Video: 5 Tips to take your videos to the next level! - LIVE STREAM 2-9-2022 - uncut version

You can't get that really depth of field and get that buttery look behind somebody. Maybe you can get a little bit of fuzz, but for the most part, you don't get depth of field. The camera is trying to do what they call infinity focus. Now, if you do manual focus, you can focus on the individual and then maybe you get a little blur, a little depth of field, but here's the hack to make it even better. Now, you have to have a pretty decent camcorder. The four and five and $600 camcorders should do pretty good, but the key is you want to have optical zoom not a digital zoom you want to zoom in with optics and lenses and the digital zoom then will still keep your resolution rate at 4k or 1080 high def if you zoom in digitally it gets grainy and you don't get the depth of field hack trick i'm going to show you here so let me go in here again. I'm going to go back to my camcorder with my monitor frame.
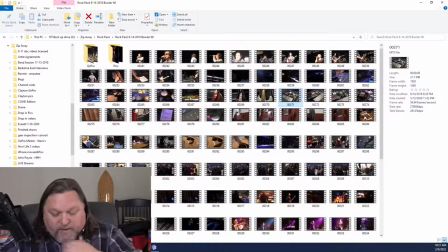15:47 And I'm going to go back to my videos.
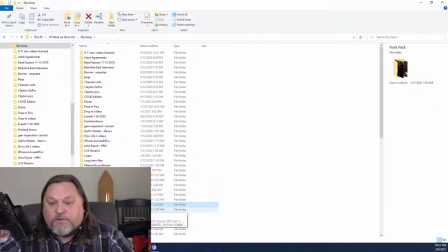15:50 And I'm going to pull up here some I did with Clayton, one of our lead builders out in Idaho.
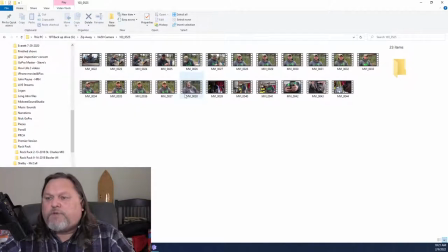15:59 And I've already kind of got these all kind of pre-picked out. So here I'm going to shoot Clayton.
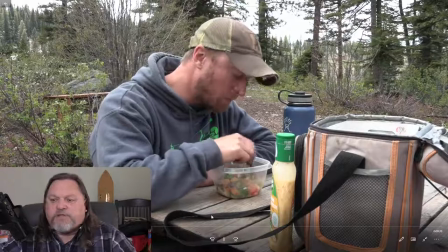16:07 I'm just shooting some b-roll. We're doing some interviewing at lunch. He's using a tree stick as a fork for his salad.
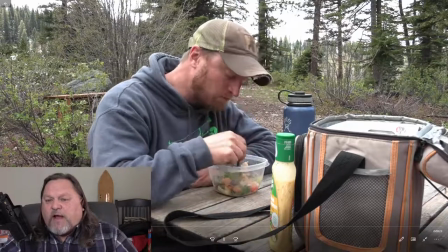16:15 But if you kind of notice, I got Anka's down here panting. You see the background?
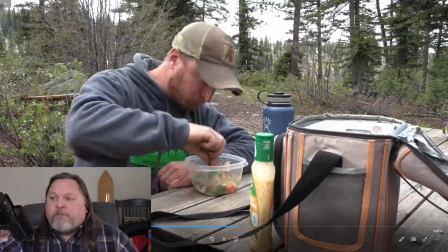16:21 Maybe a little bit of blur, but for the most part, my camera is putting everything into focus.
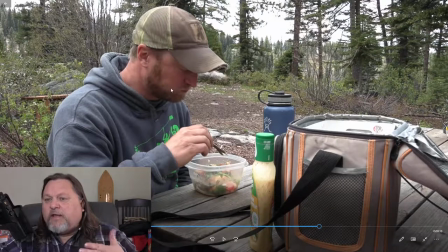16:30 And what that does is it keeps Clayton kind of flat with the background there's really not any much separation or bringing him three-dimensionally forward in the frame correct so
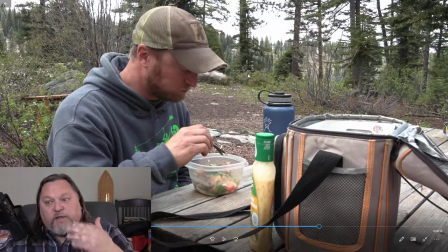16:43 what I want to do with a camcorder here's the big hack move the camcorder back off your subject like 10 feet and then
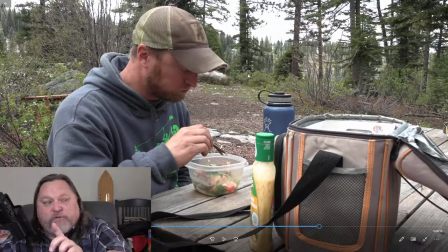16:56 optically zoom back in to get your composition of your frame back the way you want it and here I've got Clayton on the on the third
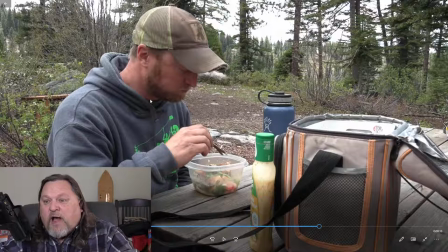17:05 line this way and the third line this way and here right here your eye wants to draw right here about to his throat region okay that's about the third point but i'm still 10 feet back with the camcorder here i'm up close and now here it is with me moving back
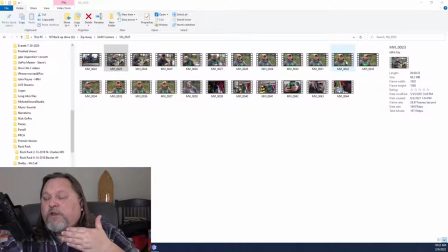17:24 on another frame of clicking doing the interview there
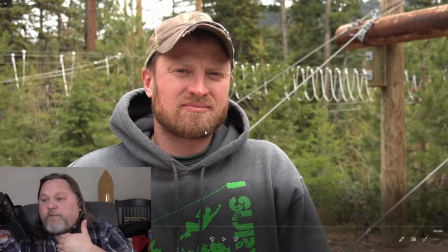17:30 you go look at that i'm about 10 feet away from clicking at this point But you see the trees behind them and the Burma Bridge and the ropes of the zipline course behind them? They're all blurred out now.
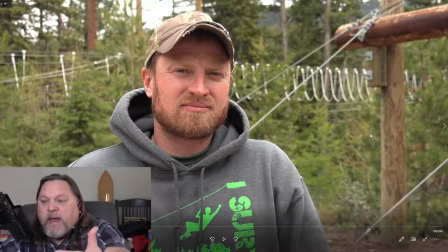17:42 They're more buttery. My depth of field is shallow. I'm focused on Clayton, not infinity focus and all the content behind him.
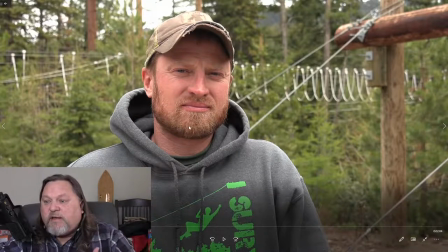17:53 And because of that, I get better separation of Clayton in the frame and less on the background.